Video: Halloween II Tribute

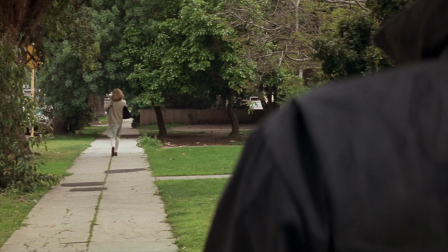496s
That's pretty damn targeted if you ask me. The narrative of the first film is one big buildup to Myers confronting Laurie.
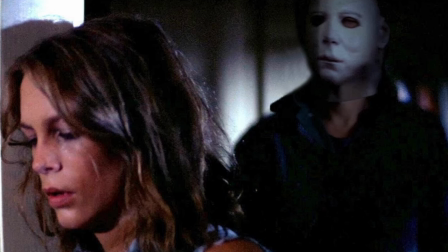503s
He specifically stalks her throughout the film. He kills all her friends and slowly encroaches on Laurie, leading to the thrilling climax.
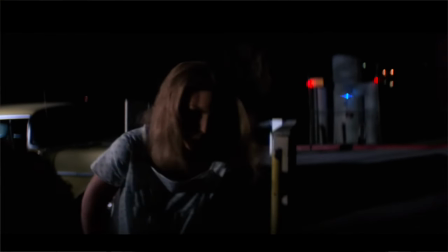512s
When Carpenter and Hill came up with the sibling angle, it must have been an Erika moment in which suddenly everything fell into place.
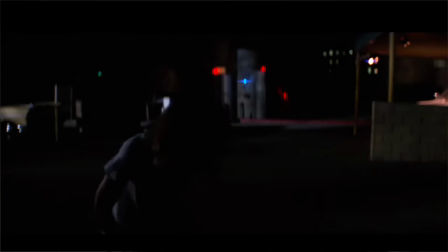519s
Like the best twist, we accept it because it makes sense and works with what we've seen.
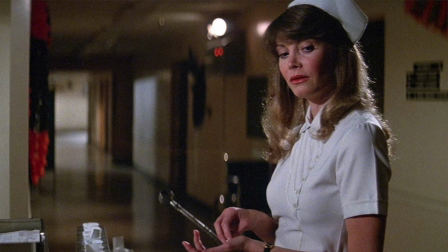524s
And let's discuss the male gaze in terms of Pamela Shoup's character, Nurse Karen.
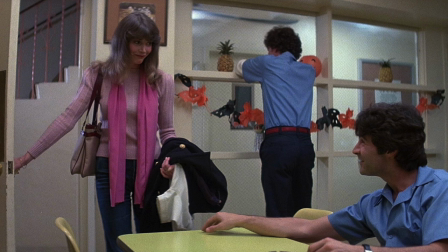530s
It actually services the plot because it's Karen that's actually targeted by Michael, and it's the reason he goes to the hospital.
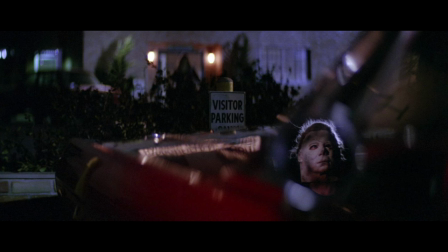537s
This is similar to how Michael targeted Laurie and her friends in the first film.
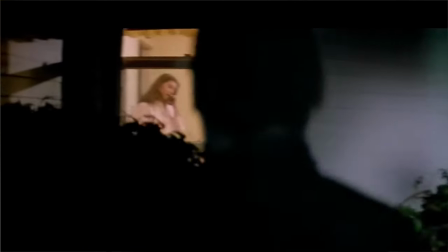541s
In the Carpenter Hill films, there is a sexual component to Michael's killings, and they're not random at all.
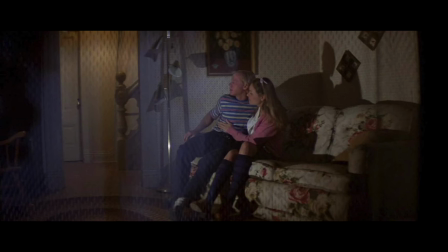548s
In fact, it's clear Michael's psychosis is triggered by the incestuous and shameful feelings he had towards his sister Judith,
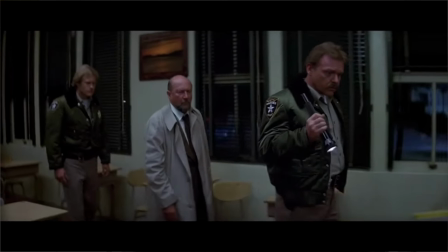555s
and he targets women who trigger the same feeling, and it causes him to keep acting out his bloodlust and rage again,
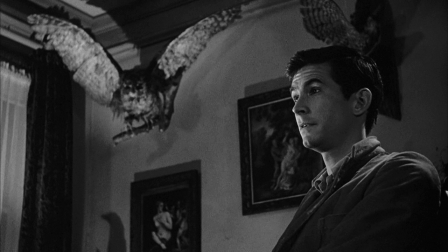563s
and again, and again. Carpenter had obviously taken a cue from Psycho and Norman Bates, who was likewise triggered by sexual attraction,
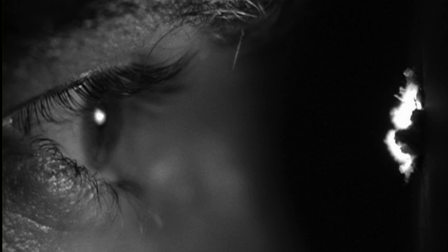572s
and there's likewise an incestuous subtext, in Norman's case, pertaining to his mother.
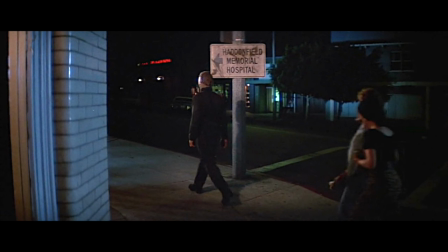577s
Most people misinterpret Michael's motivation in Halloween 2, and think of it as him tracking down his sister, Lori, at the hospital.
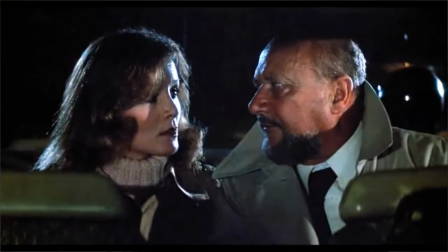586s
They do this because that's what Dr. Loomis believes and states.
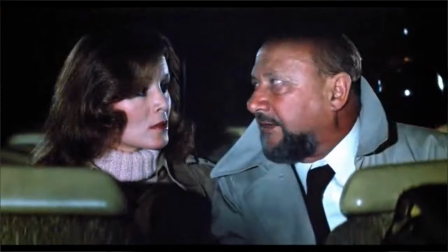590s
And besides being a good device to get Loomis to go to the hospital at the end, it makes sense for his character to think this.
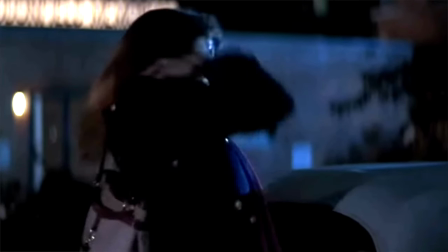596s
However, it's clear from several earlier scenes that it was Michael's stalking of nurse Karen that brought him to the hospital,
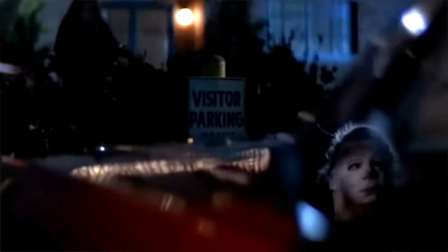604s
a plot point that actually emerged in the Carpenter-directed reshoots.
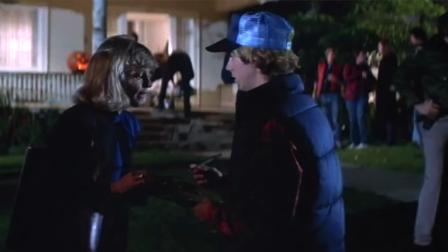607s
In an earlier draft of the script, it was Michael's stalking reporter Deborah Lane that brought him to the hospital, but when that subplot was scrapped,
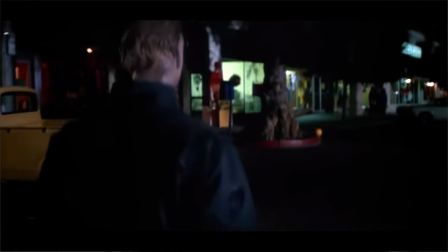615s
Carpenter and Hill revised it to be nurse Karen that draws Michael to the hospital in one of the most iconic moments in the film,
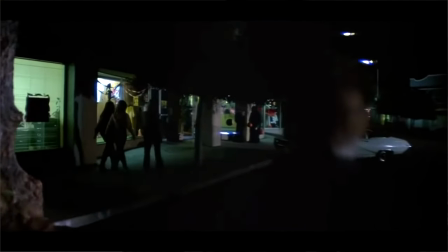622s
in a scene that's visually pure carpenter and Cundee. Originally, I thought, like many people I would assume, it was the boombox,
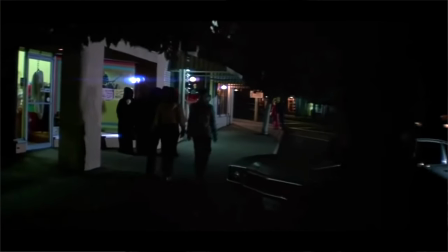631s
the news report on the boombox that tipped off Michael that Laurie was at the hospital, and that's why he was heading off in that direction.
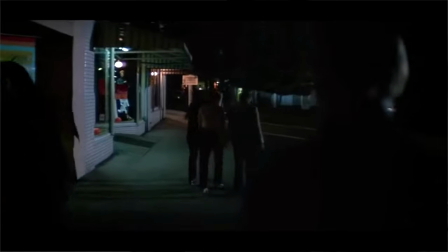638s
But if that's the case,
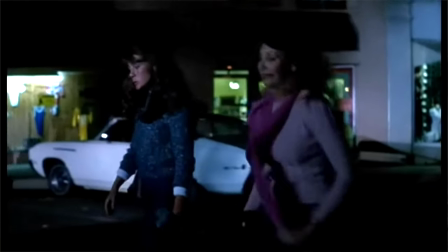639s
why was Karen even introduced at that moment with her friend Darcy talking about the lame Halloween party they were at and how she had to get to work?
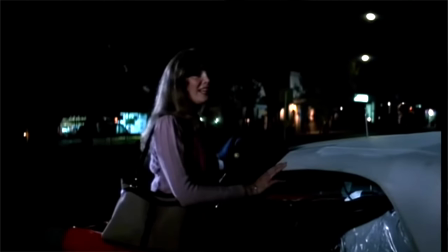647s
Why was that even introduced? It was introduced because that's who Michael was stalking, and he was listening in on their conversation, and that's why he's going.
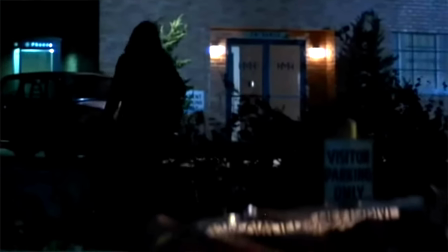656s
And what do you know, in the next scene, you see him there, standing in the parking lot, waiting for Karen to show up, and there she is.
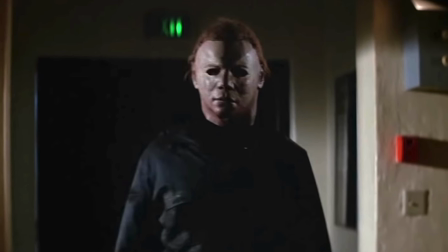662s
She shows up, and that's when he sneaks into the hospital. Now, does Michael strike you as the guy that goes places because of news reports he hears,
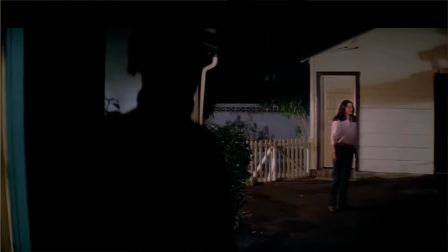671s
or does he strike you as the type of guy that likes to stalk pretty young women that remind him of his sister,
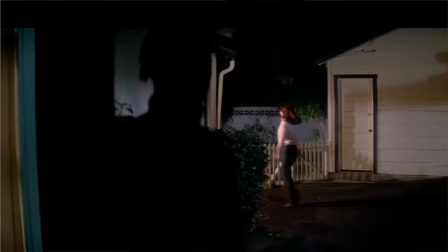678s
and then follows them, and then kills them. I would say his pathology is pretty well established by this point in the franchise.
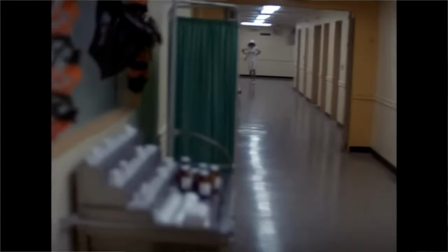686s
He was clearly stalking Karen, overheard she was working at the hospital,
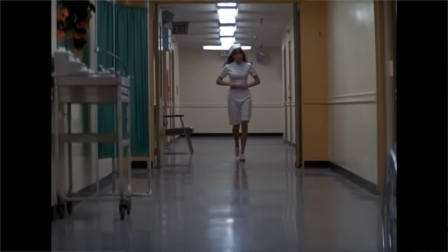690s
followed her there, and then his mission was to track her down and kill her.
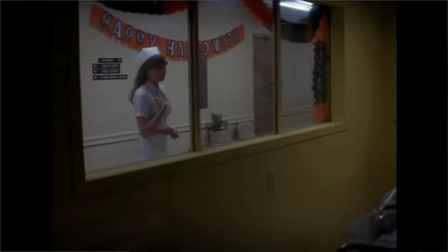695s
Because that's what Michael Myers does. That's his M.O. Dr. Loomis is simply reading too much into it.
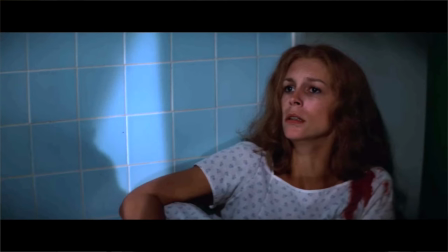702s
On a subconscious level, Michael and Laurie might have a sense they're siblings, but neither is consciously aware.
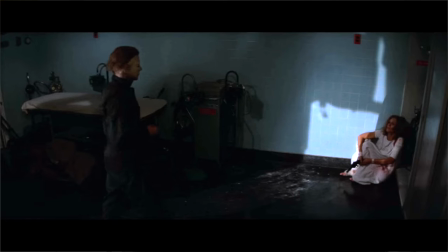708s
The dark irony is this is forever kept secret, as Dr. Loomis and Michael both meet their end in the hospital, and Laurie is never told the truth.
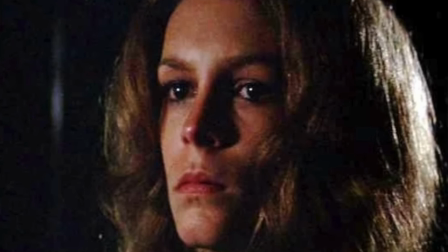717s
And judging from the narrative of this film alone, there's no reason she would ever find out.
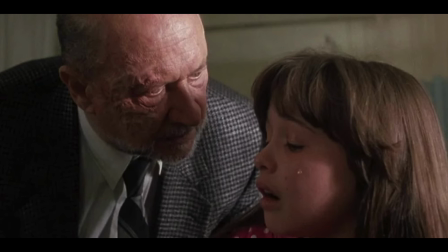722s
Because of the substandard sequels and resurrection of both Michael and Dr. Loomis,
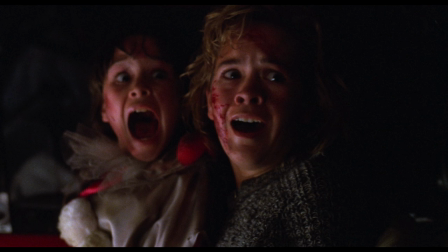726s
The Michael-slash-Laurie family connection was recontextualized as a broader narrative device, and in doing so,
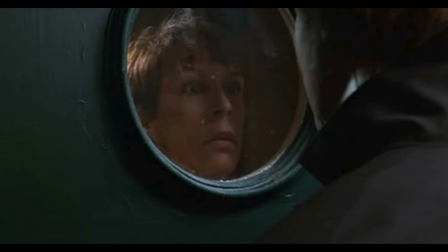733s
the concept was cheapened, and all the irony and subtlety was removed from it.
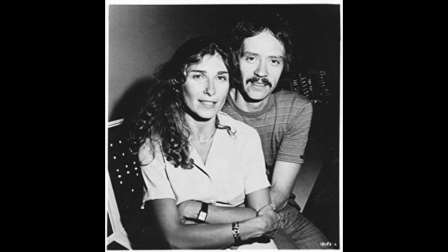738s
Carpenter and Hill were top-notch screenwriters, and their writing strengths are very much on display in Halloween 2.